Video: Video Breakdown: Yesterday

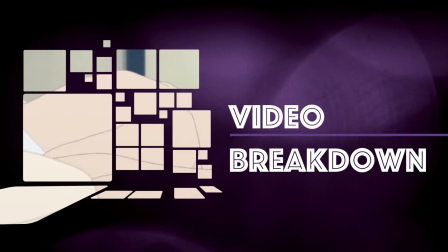(0:00) I said something wrong, now I long for
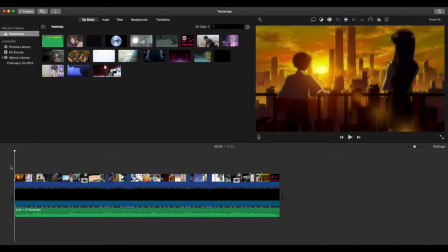(0:09) yesterday.
Hello, welcome to another episode of Video Breakdown, and today I have Yesterday, my newest AMV. So here it is. This is what it all looks like, all mapped out, all zoomed out and whatnot on the editing board.
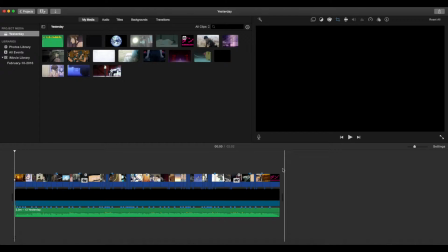(0:27)
I guess it's first to say that I'm using a different software. I'm using iMovie right now, and sort of going back to my roots, if you will.
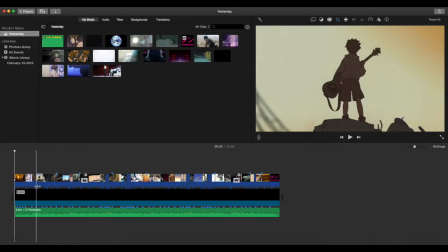(0:36)
And just sort of some stuff to start out with is
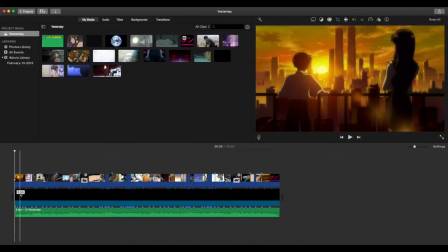(0:40)
this black bar that goes underneath the actual footage that I've used. And what that black bar is, it's just a placeholder, because when I take the footage
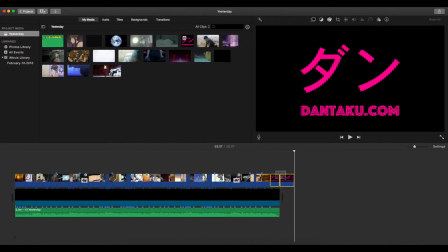(0:50)
from the editing board and put it onto the main board, I guess, if you will, it looks like this, and it just looks kind of an odd, I guess the way it flows doesn't look right to me, and this feels more accurate and more precise.
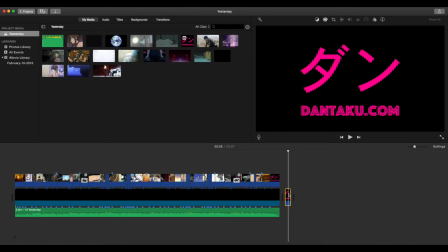(1:06)
So that's kind of just the main reason why I did that. So I've been doing that for quite a while with iMovie, at least. So there's that. And another thing to talk about is
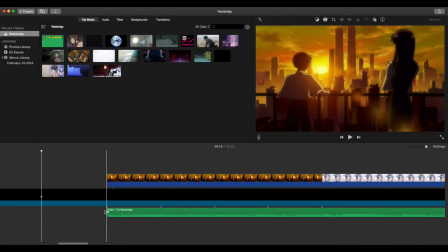(1:19)
how much left of the song, or how much of the editing I use for this, a song or the audio editing.
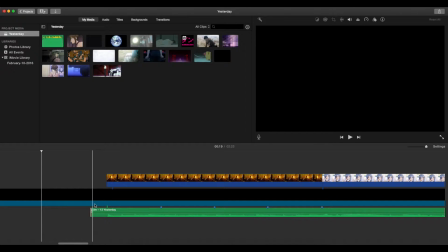(1:28)
And really there's not much audio editing going on.
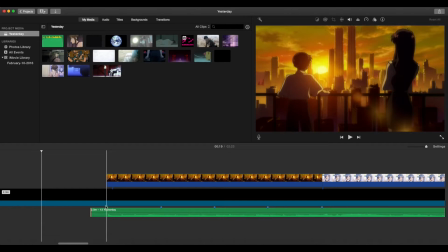(1:32)
Even though I might sound hypocritical saying this because of Dragon Ball Dubstep 3.0, but I don't like to edit the song too much. I like to preserve the song as much. And really, just this whole bit right here is just
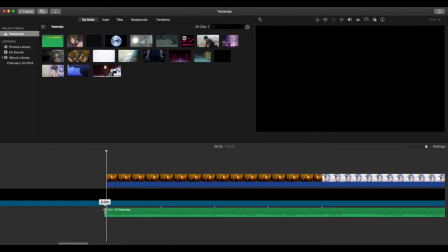(1:51)
mute, it's just not, there's not a lot to it.
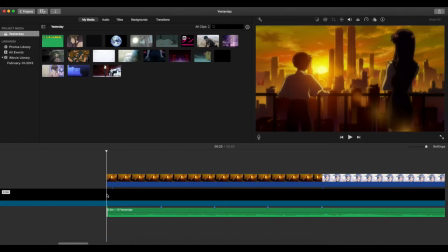(1:54)
So I just edited to the point where the music actually does start immediately playing.
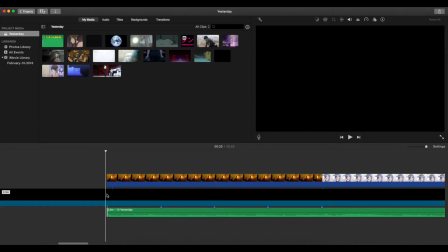(2:00)
It goes from mute to song.
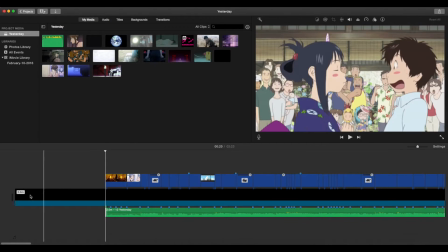(2:04)
So just a little FYI, or just a little information there on how I do that.
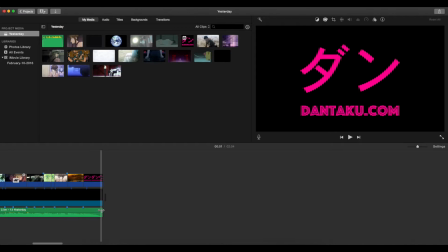(2:13)
Yeah, so moving on. And I guess also there's this is also just sort of mute as well. It's just sort of starts to fade out, and that's just a little cut off there, so it's a little more tighter, I guess.
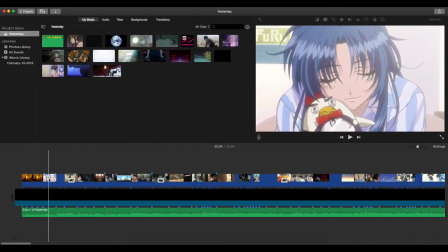(2:31)
So yeah, and the next, bit of the video breakdown is cropping. I mean, a lot of the footage is pretty untouched. I mean, I might have done some speeding up, slowing down,
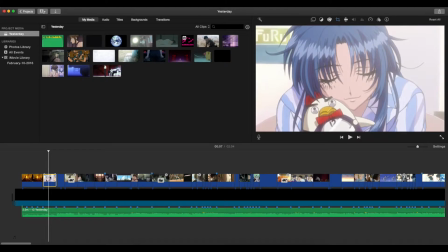(2:47)
but really a lot of the footage I used in this was pretty much untouched, except for the cropping, which is kind of a big deal in this whole thing,
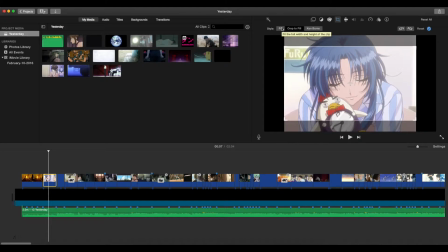(2:54)
I felt like. And as you can see, it goes from 16:9. A lot of footage is actually in this show. I mean, half of it's 16:9, half of it's 4:3. And so I just had to do some cropping.
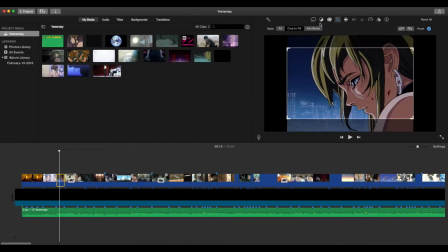(3:10)
Some of it was auto crop, just let it roll the way it is, kind of centered and everything.
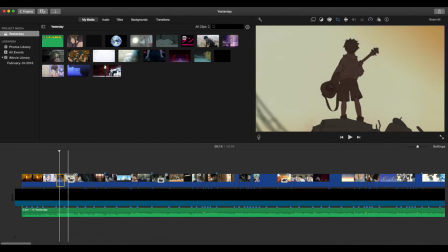(3:17)
But sometimes I had to
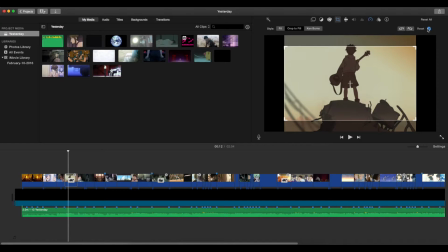(3:20)
manually adjust the crop, so if it was centered like this on say Fooly Cooly right here, it just doesn't look right.
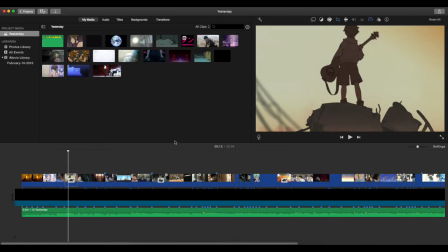(3:28)
His head's kind of cut off right here, and just doesn't look exactly right.
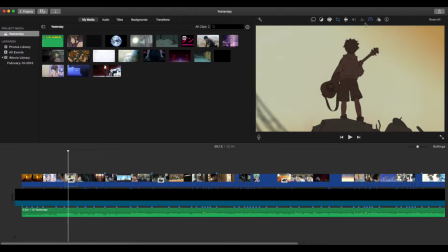(3:33)
So that's why I kind of brought it up to the top, so it looks like he's all the way in the picture and nothing's cut up at the top, and you can still get the idea of what everything else is, I guess. So there's that.